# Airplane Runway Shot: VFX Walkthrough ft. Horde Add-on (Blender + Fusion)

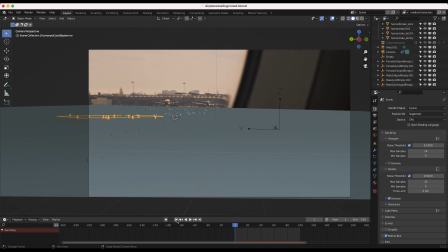Or in this specific case what i've done to deal with this glitch is i've literally just framed out that particle so we don't have to deal with it
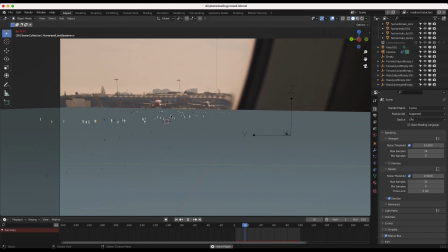um but yeah that's essentially what we did to create our crowd systems running at the runway here i've rendered out multiple view layers of the different elements so i wanted to render out a view layer with just our background characters and then
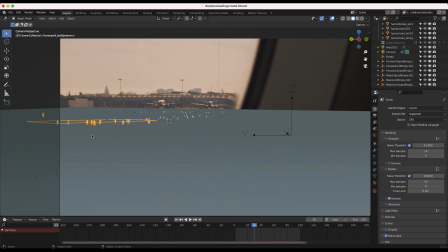our closer characters here on this specific system i've rendered out on a separate view layer so that we can composite those separately.
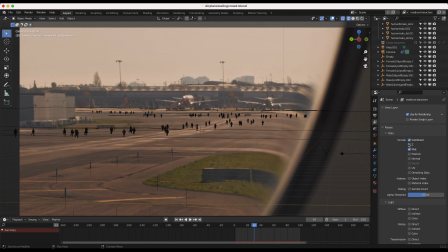As far as our view layer properties, I've exported just a combined beauty pass of our characters as well as a mist pass so we can composite some of the deeper characters in our scene with a little bit more atmospheric falloff. I've also exported an ambient occlusion pass as well in case we wanted to deepen the shadows of our characters a bit as well.
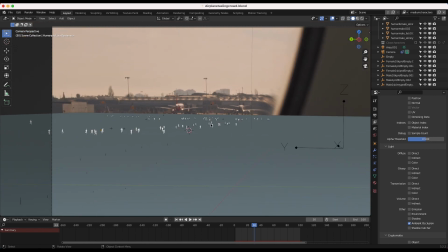But anyways, that was our scene setup inside of Blender. I've exported the render as a multi-layer opening XR sequence so that we could access all of the passes in a single file.
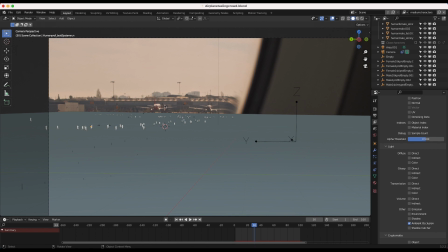Now usually when I create something in Blender, I'll composite it inside of Blender as well. However, in this specific case, I've actually used Fusion to composite our elements together.
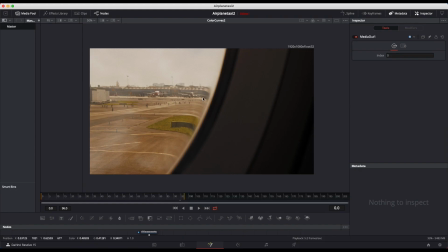So let's get into our node compositing process, and I'll show you guys what we've done here. All right, guys, so here we are inside of Blackmagic Fusion, and this is our final composite. You can see that our characters are nicely composited into the shot. I've added some dust here in the foreground, and distorted them along the window here as the window has been distorted.
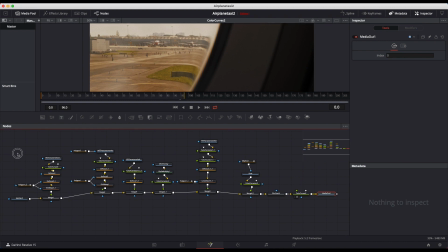And if we bring this up here you'll be able to see our node tree setup and this is actually a very simple setup if you're not familiar with node-based compositing pretty much how this works is you start off with your you know your live action footage here and then each one of
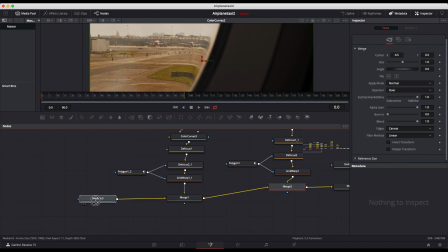these merge nodes is like you're overlaying another element on top of your original footage so you're just overlaying the data of your different elements on top of each other until you reach your final result so i'll just go through this node compositing setup here and show you guys what we've done to composite
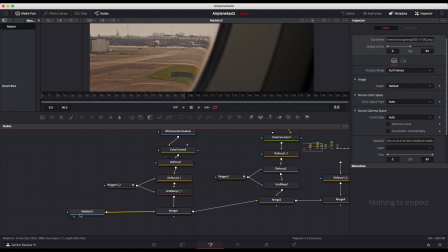our characters into our shot. So the first thing we have here on media in three is our live action shot.
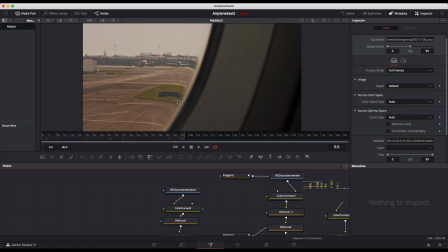So just our airplane taxiing along the runway. The first thing that we've overlaid on top of our shot is our background character shadow.
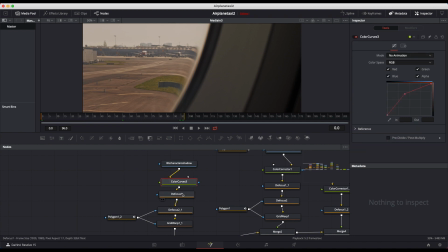So I've taken our background character shadow. I've ran it through a color curves to make the shadows a little bit darker. I've defocused them a bit since they were a bit sharp in our render. And then finally I've merged them on top of our footage. And I You can see that here. Let me just zoom in to 100%. So this is just our character shadows.
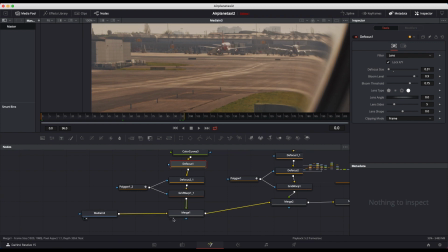So you can see before our character shadows and then after. So just adding our character shadows. Our sun is coming from directly above. So pretty accurate result. And then one thing that was crucial for this composite was actually distorting the parts of the elements in
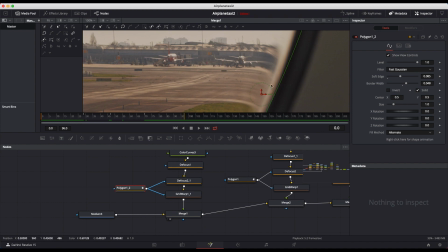a way that matched how the window in this shot was distorting the live action footage.
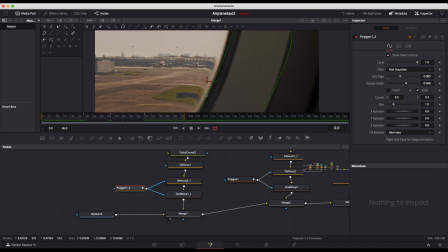So you can see here our window is actually distorting the background in our live action footage. So we wanted a way to actually create that same distortion on our elements. So what we've done is we've added a defocus node as well as a grid warp to warp our elements
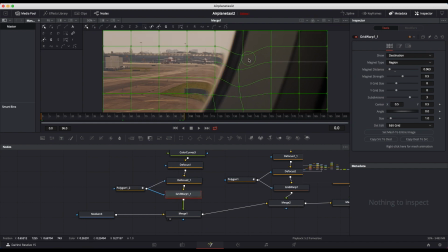in a way that was similar to how the window was distorting our deep background in the live action shot. And in order to make sure that this grid warp only occurred right where the seam of our window is, we actually just created a mask here with this polygon. And you can see if we just zoom out a bit, just created this very basic mask. And by creating this mask and applying it to our defocus and grid warp node, we're telling these two nodes to only apply that effect on the element, in this case, our background character shadow, where that mask is being placed. So we're not actually defocusing the entire element, but only where this mask is. So I've done these defocusing and grid warp effects across all of our other elements as well. So I think it'll become apparent as we continue along this breakdown. So we've used a merge node to merge our background character shadow onto our footage.
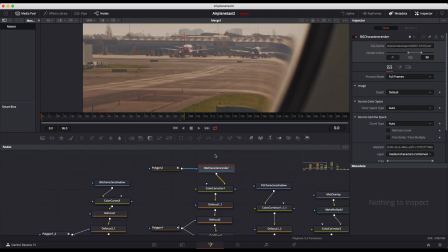And then our next layer that we've comped onto our footage is of course our background characters.
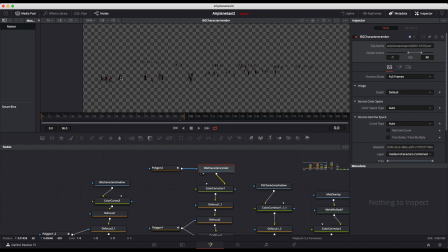So you can see here, here we have our background characters by themselves. Then I've color corrected them a bit, lifted up their shadows. Now it looks like our shadows are a little bit too lifted here, but once they're composited in and we have all our other effects, it actually blends in nicely.
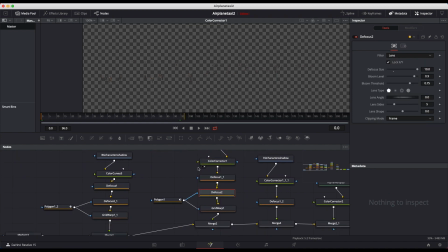Then I've defocused them a bit since they were a bit too sharp and finally like I mentioned before We're using these two defocus and this grid warp node to warp the background characters if they cross by our window seam here And again,
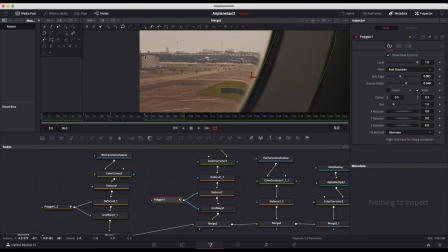we're using that same polygon masks to do that Now you can see what our characters look like comped on to our scene and you can see here How our characters
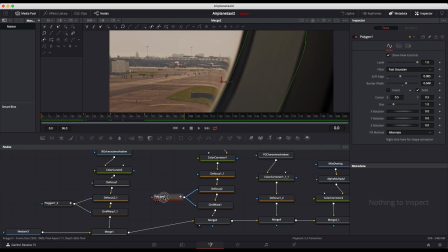are actually being distorted with the window here based on our polygon mask You can see our mask here is kind of feathers so
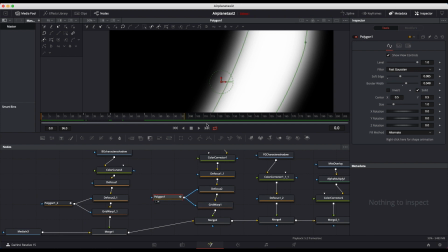that only our grid warp is applied to the white areas So it just kind of fades off just like our live-action window.
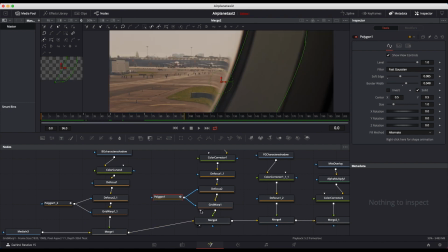And then we're of course using that grid warp effect as well to bend our character data.
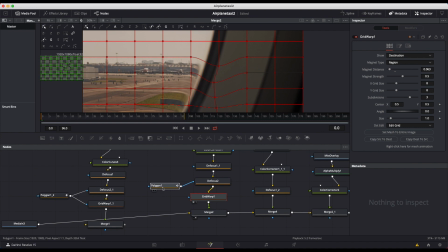So you can see what this grid warp node is doing if I just remove our mask from it. We can actually distort our characters like so. But of course, we're only distorting our characters where that window seam actually is. So I'll go ahead and undo that effect.
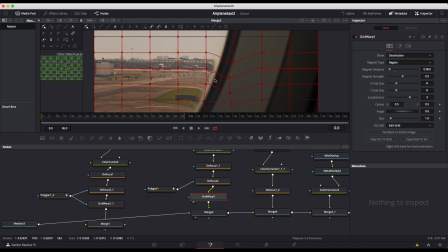But this grid warp tool is a great way you can distort your CG elements and replicate some distortion that might be happening in a live action shot in a way that makes a lot more sense so you can blend that CG into the live action a bit better. So finally we've merged our background characters on top of our live action shot here and then the next CG element that we've merged in is our foreground characters.
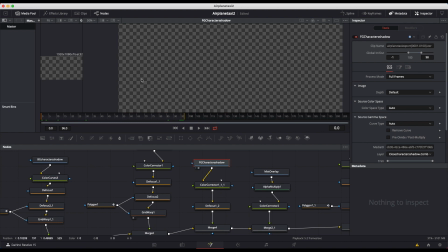So you can see our foreground character shadow is pretty subtle here. You can actually barely see it.
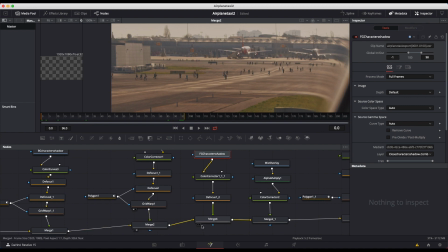Let me just go before and after here so you can see a bit better. So here's without and then with you can see our foreground character shadows just right there. We only have one character showing up right now so that's why it's only one shadow and I've just color corrected it a little bit, made the shadows a bit deeper and then I've added a little bit of defocus to it as well so it wasn't too sharp.
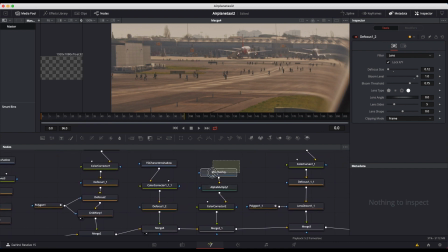And then our next layer that we've added is actually our mist overlay for our background characters.
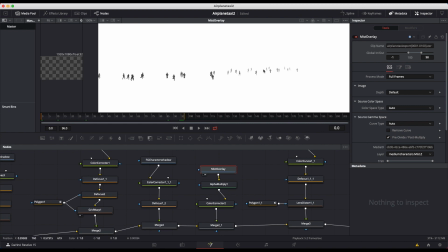So you can see here if I enable this you see we have that nice mist pass data that we can use to comp in the elements as they go further into the background. We have more atmospheric falloff. So that's why we've exported that render data. So I got this data.
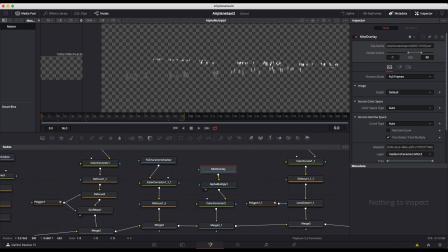I've multiplied it to isolate it by itself. And we're using this data to lift our shadows as our characters are further in the background. So it's kind of a procedural way of adding that atmospheric falloff. Then I've added a little bit of color correction to it.
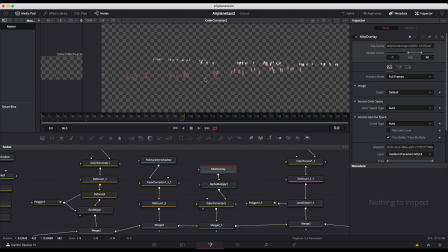And it might seem like a lot here, but I'm just adding a lot of red to our mist pass because our actual footage is actually pretty red as well.
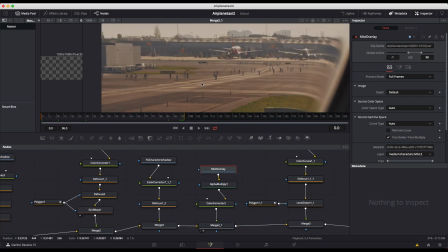You can see our runway is kind of this reddish color. So I've just added that to the mist pass so that our fall off on the characters would be of a similar color. So actually right now without all the other elements that we've added past this point our shadows are a little bit maybe too lifted for our background characters.
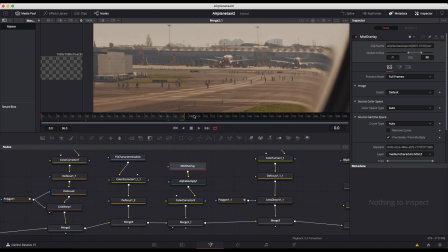But once we add everything else in it looked okay. So yeah that was our next pass.
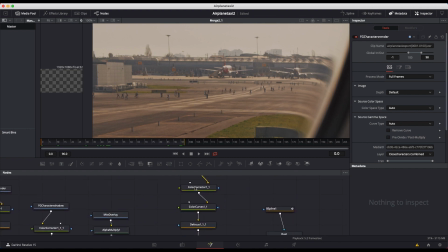Then after adding our mist I've then added our foreground characters which is in this specific frame just one of our characters here.
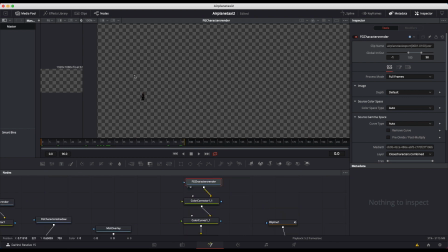So not really necessary to competent by itself. I probably could have just rendered all of our characters on one view layer, but it turned out okay. So you can see that I've lifted the shadows a bit. So you can see here's our character. I've lifted the shadows a bit to match the black levels. Then I've decreased the contrast, add a little bit of defocus.
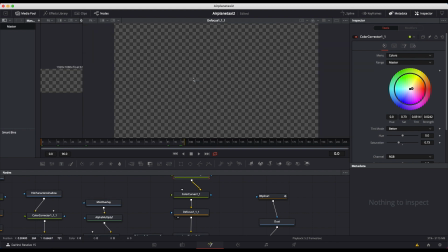It looks really defocused here because we're so zoomed in, but if we bring it out to fit you can see how big this character actually is in the scene, or maybe you can't. It's so small. We're just defocusing to match our background, essentially. And then finally, we've added that lens distortion and then merged it on top of our footage.
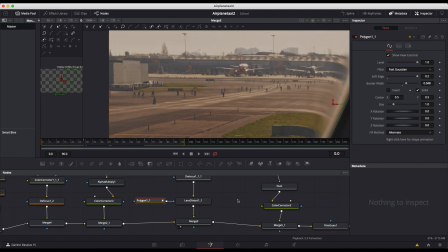And looking up close on these characters, it's not perfect. So sometimes when you're compositing your elements, you find out that, you know, once you've rendered them out, you need to adjust a lot of things. And one trick you can do if you don't like the way your rendered elements are looking is you can overlay some elements in between them and the camera.
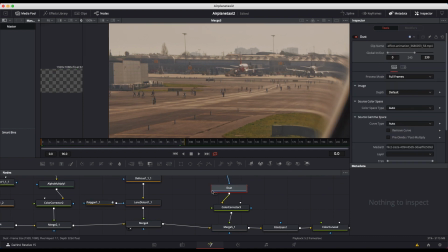So the next thing that I've done To do that, in addition to just creating a more immersive shot,
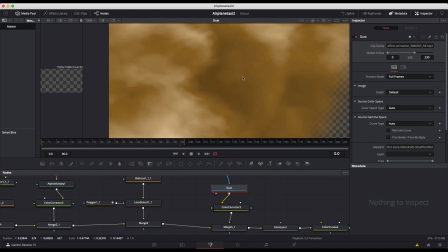I've just added some dust elements kind of passing by the camera here.
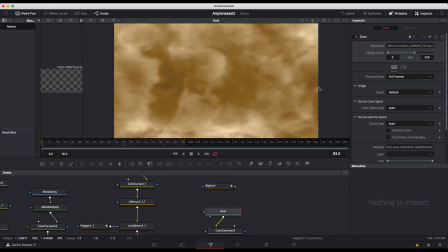I just have some footage here of dust passing the camera from right to left and it doesn't want to play back really well right now. I'm on my old MacBook so I'm gonna just leave it as a still frame from now but this footage is passing from right to left as if the plane is moving and there's you know some dust passing by the camera.